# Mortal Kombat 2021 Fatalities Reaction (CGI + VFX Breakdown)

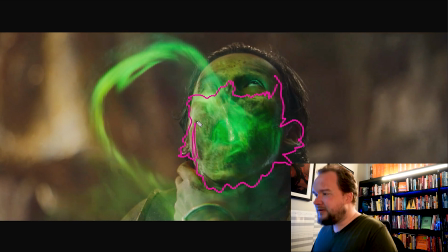24:44 And that's where you can start to see all the musculature and the fats, everything else underneath. It looks really cool, really gross, and it's all shriveled up. Now, I'd imagine you're still using that blend map to do a lot of this in 3D, but you're still going to render that out as well to control the blend and comp.
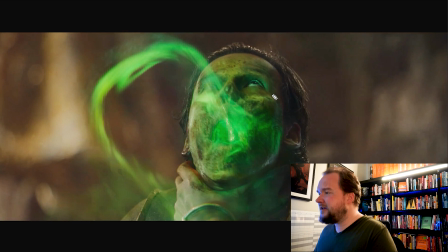25:03 But I'd imagine there's a certain amount of displacement that happens, so that way, as this stuff starts to happen, it's probably moving down under the surface a little bit.
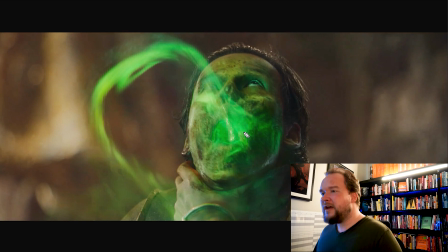25:16 It's also blending with it there as well. So there's a bit going on. If you guys ever want me to do something like this, like I already did some, it was called Decay. That was like some free training I put out a few years ago. I can't remember the link to download it, but yeah, I mean, I've done stuff like this before.
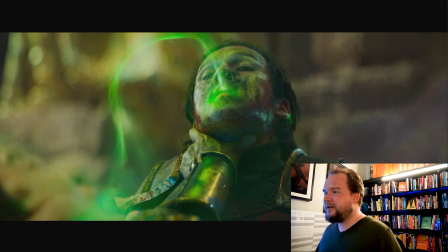25:33 It's always really fun, but to do one that's specifically like gross like this, it could be really fun to do.
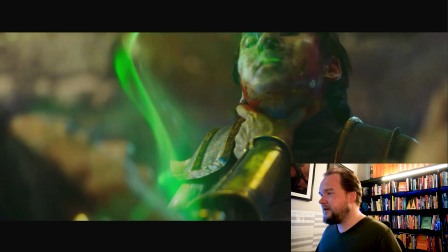25:38 I'd love to go in and just kind of recreate all of the fatalities from Mortal Kombat.
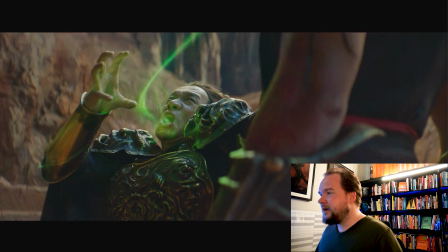25:44 So if you ever want something like that, let me know. So yeah, just points following along, doing their thing.
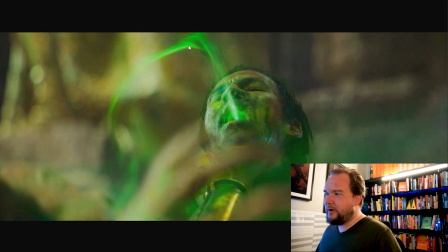25:55 Because you can see here, these are all moving up to this point, and then it kind of stops there, and it starts this new curve. And that's why I feel like there's, I'm drawing with my mouse right now, but hopefully this works. You kind of feel like it's kind of shifting from one curve to the next.
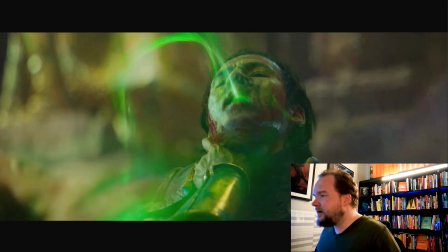26:10 Again, could be wrong, but I don't think I am. And so I think all that blood in his face is all real,
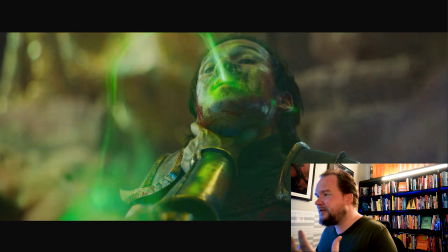26:15 but then you can start to see hints of the blending as the face starts to decay from the nose and roughly around the cheeks.
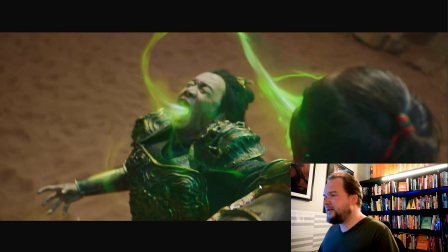26:25 And that's where you can see there's like multiple other curves going around here and stuff, and that's just, I think, to make it a bit more interesting, so that way it's just like not coming straight out of his mouth,
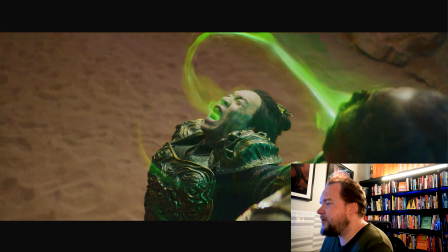26:34 but it's going from like anywhere. You can see it's coming out of his ears as well, stuff like that.
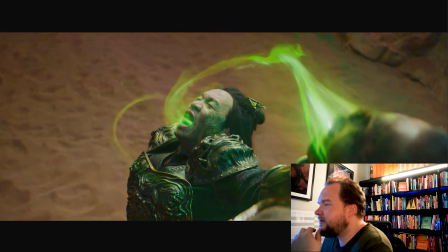26:38 It's pretty cool.
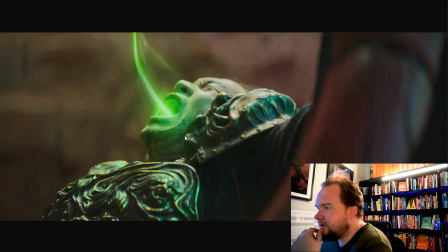26:43 And then all the veins and everything on top. I'd imagine, like,
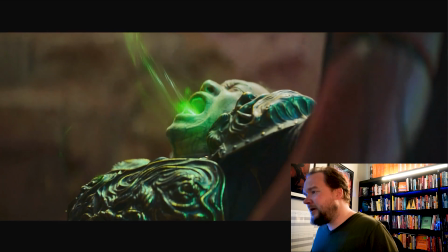26:47 it's not that hard to do this stuff practically, but I always feel like, maybe because it's more progressive or something, but I always feel like that's all digitally added most of the time.
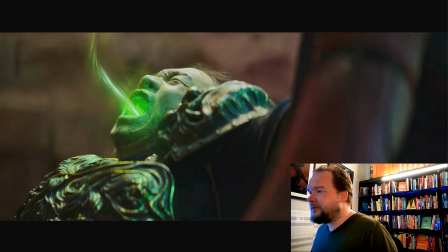26:56 And it's not really that difficult to, these days, to pull something like that off.
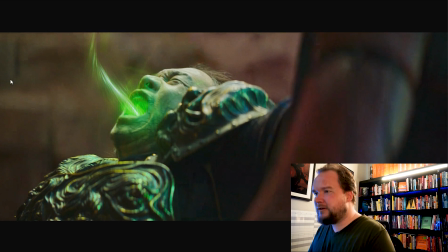27:11 I mean, a lot of the time you can just use Nuke's smart vectors and just kind of create like a vein map and then project that onto the face. You could do some stuff like that, but I'd imagine they've done like a match move and gone the more complicated route,
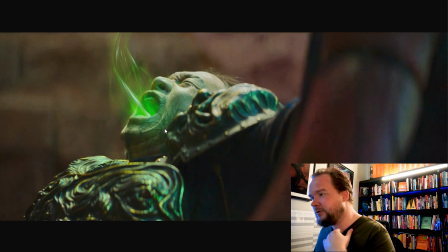27:25 but just because you need that for the holdouts, so it goes into his mouth and everything, so why not use that?
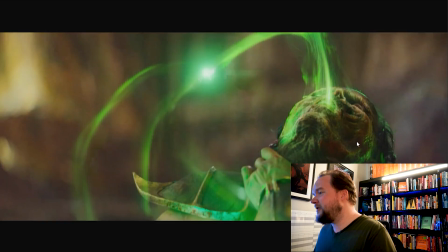27:31 And then that's kind of like the fully decayed face there.
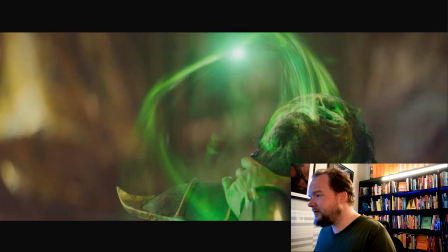27:37 Yeah, I think that's the last we see of it. So you can see there's a little bit of subtle compression happening still around the face, that way it's just not static.
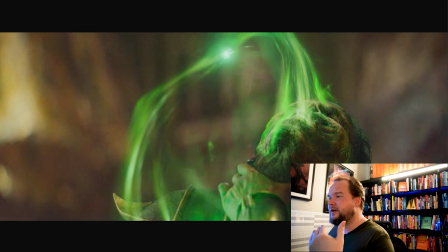27:44 Because you could totally do this as progression phases, so that way you just kind of,
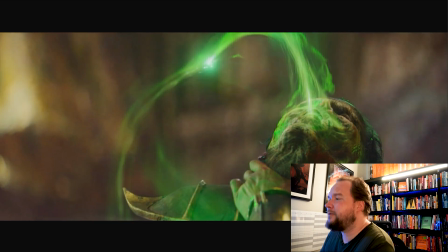27:50 each time it cuts to him, you're doing different makeup, or you end up with a dummy.
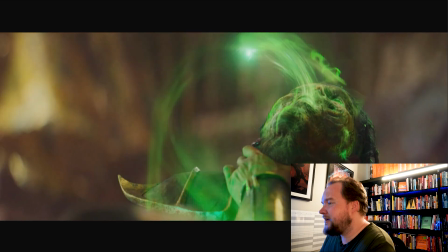27:54 But that's where I feel like here it's just CG, and it's just kind of blending.
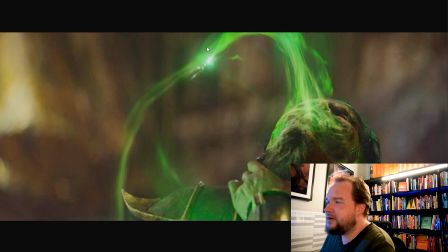28:00 But here's another example where you can see all this kind of build up, it's all getting to that point, and then it's going to the next curve.
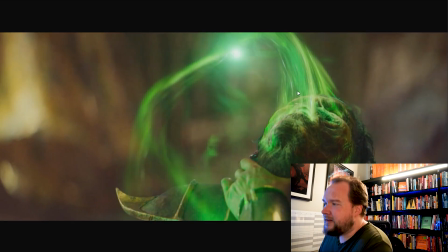28:07 So I mean, obviously that's like meant to represent his soul, but I still feel like that's kind of the center point where a lot of this kind of flows over to the next part.
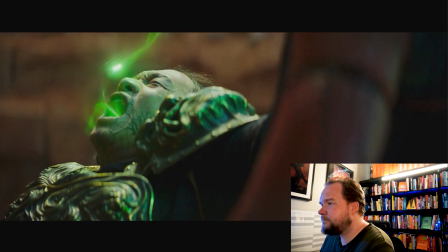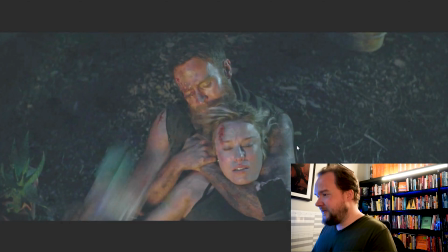28:24 Okay, so I thought I'd include this, probably the dumbest fatality of all, the gnome in the face. And I had to bump up the brightness because it's a little dark. Yeah, I don't really know what to say here.
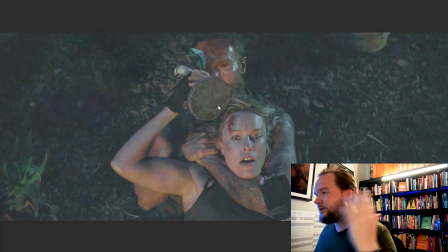28:36 This is a CG gnome, so she would have just been holding something and they tracked in a gnome.